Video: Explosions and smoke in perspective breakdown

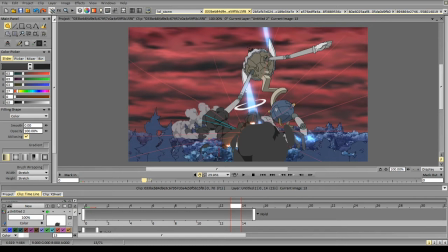81:18 Again, hinting at that perspective.
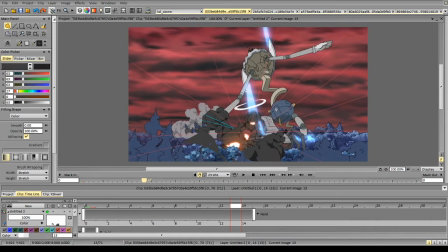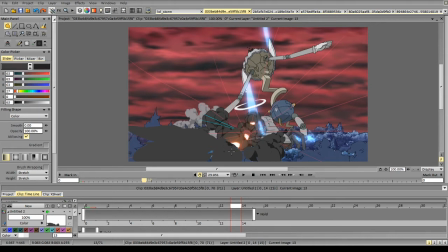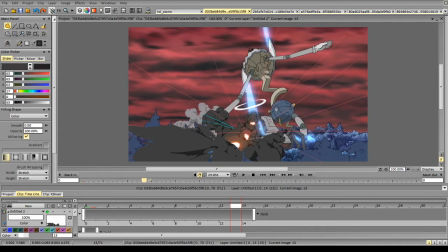So you see, so we tricked our brain into thinking that it's getting closer
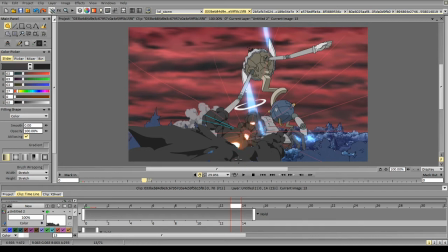82:17 by making the sizes of the forms bigger and keeping that direction.
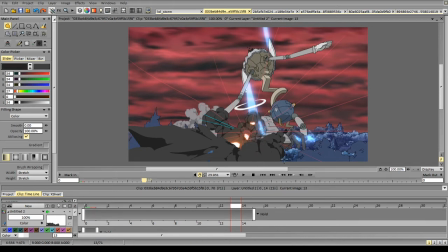Okay, so continue to the animation part. So this explosion is quite good.
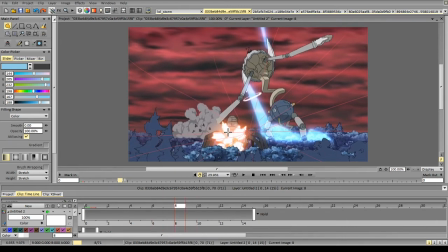82:49 We can see how it goes. So it's one frame with a smaller size of explosion. 1, 2, 3. So this kind of part.
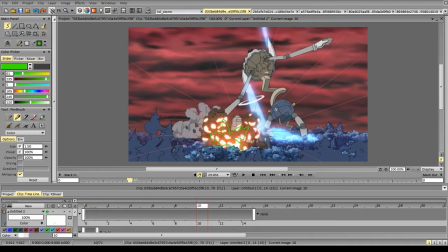83:05 Then 1, 2. It explodes in this direction. See the forms going and rotating around it. And you see this kind of almost cubical shapes.
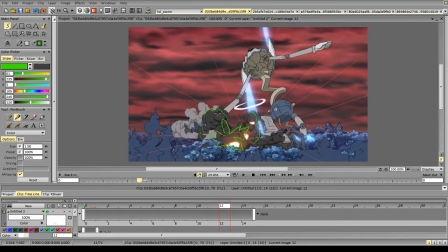83:23 They rotate in the opposite direction. And we get shadows instead of these bright spots. See, so this whole mass, essentially it's like a cube rotating.
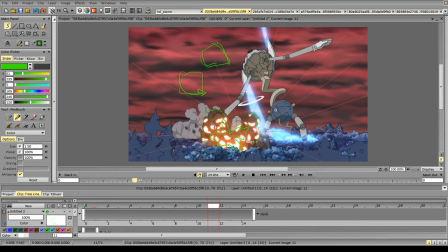83:41 So it rotates. And the smaller masses, they rotate with it. So it was like this. And then it goes like this, if you want to think about it.
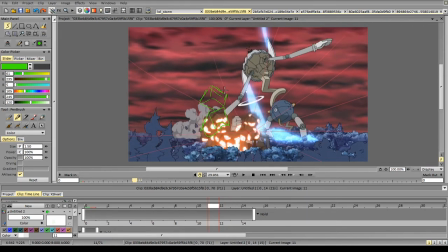Then the masses keep rotating and decreasing in size.
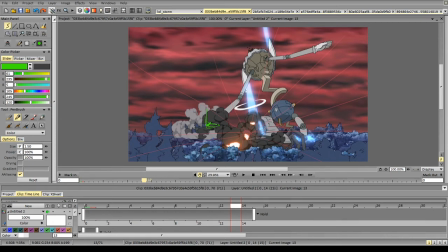84:11 So again, it was like this, essentially this type of cube, and then you see it rotates like this essentially, and even more.
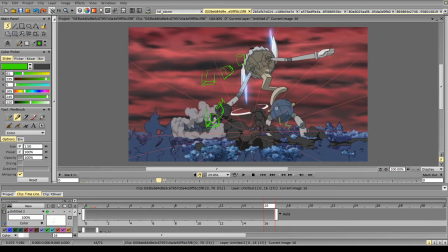Again, the sizes change, it gets smaller and they rotate with a little bit different speed.
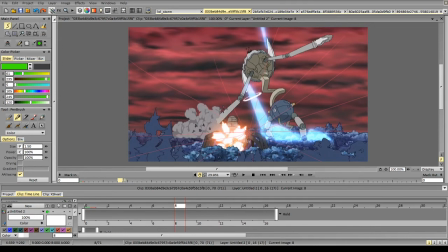And that's why it looks more interesting. So by varying the speed and the shapes, you can make your animations way more interesting in terms of design.
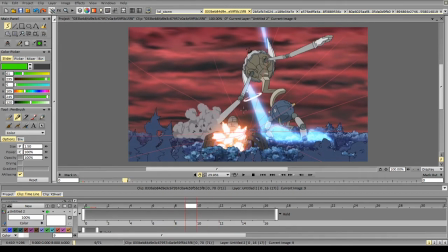84:59 And let's look at the frames again. 1, 2, slow down. Essentially, the form slows down almost at the same place. Okay, bye bye animation noob.
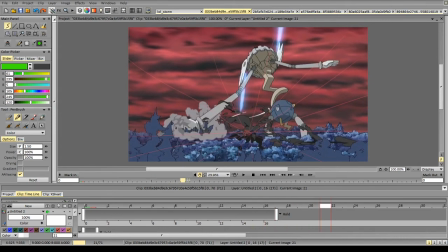85:12 Then we get the disappearance, and it keeps slightly rotating and disappearing.